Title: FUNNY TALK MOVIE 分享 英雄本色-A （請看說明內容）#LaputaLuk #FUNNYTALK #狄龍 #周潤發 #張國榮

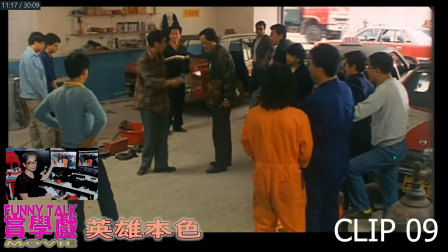[47:56]
當然說得這麼凝重的對白他都要緩和那場戲的氣氛所以他做了一些笑話就是叫
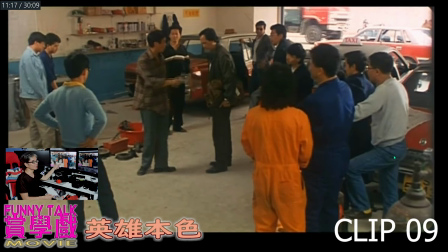[48:10]
那些人為何哄得這麼壞?
有親嗎?不用做嗎?
這些也是笑話緩和氣氛
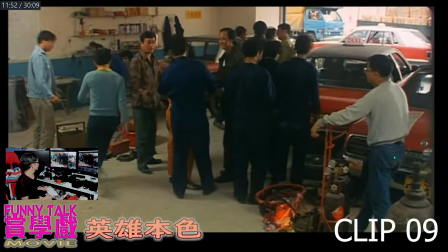[48:23]
大家變成了
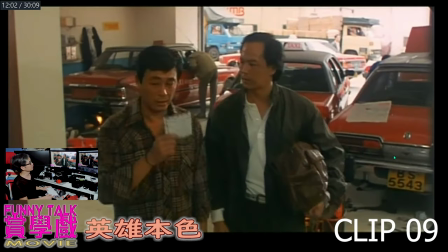[48:28]
接著在結尾在這裡
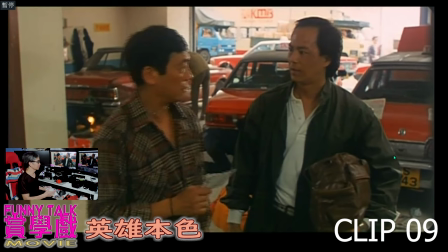[48:34]
在這場戲裏面就是跟宋志豪說
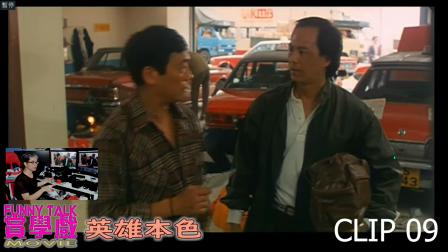[48:47]
我不管你有的士排好沒有的士排好就是說你肯洗心革命的話這裡沒有大哥的就是說你肯洗心革命的話你可以重新成為一個好人
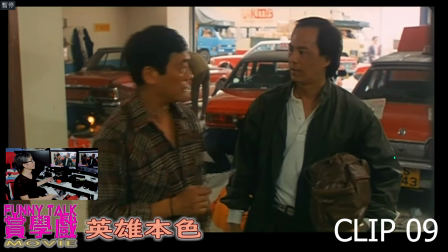[49:02]
其實就是有這樣的隱遇所以這場戲也是很經典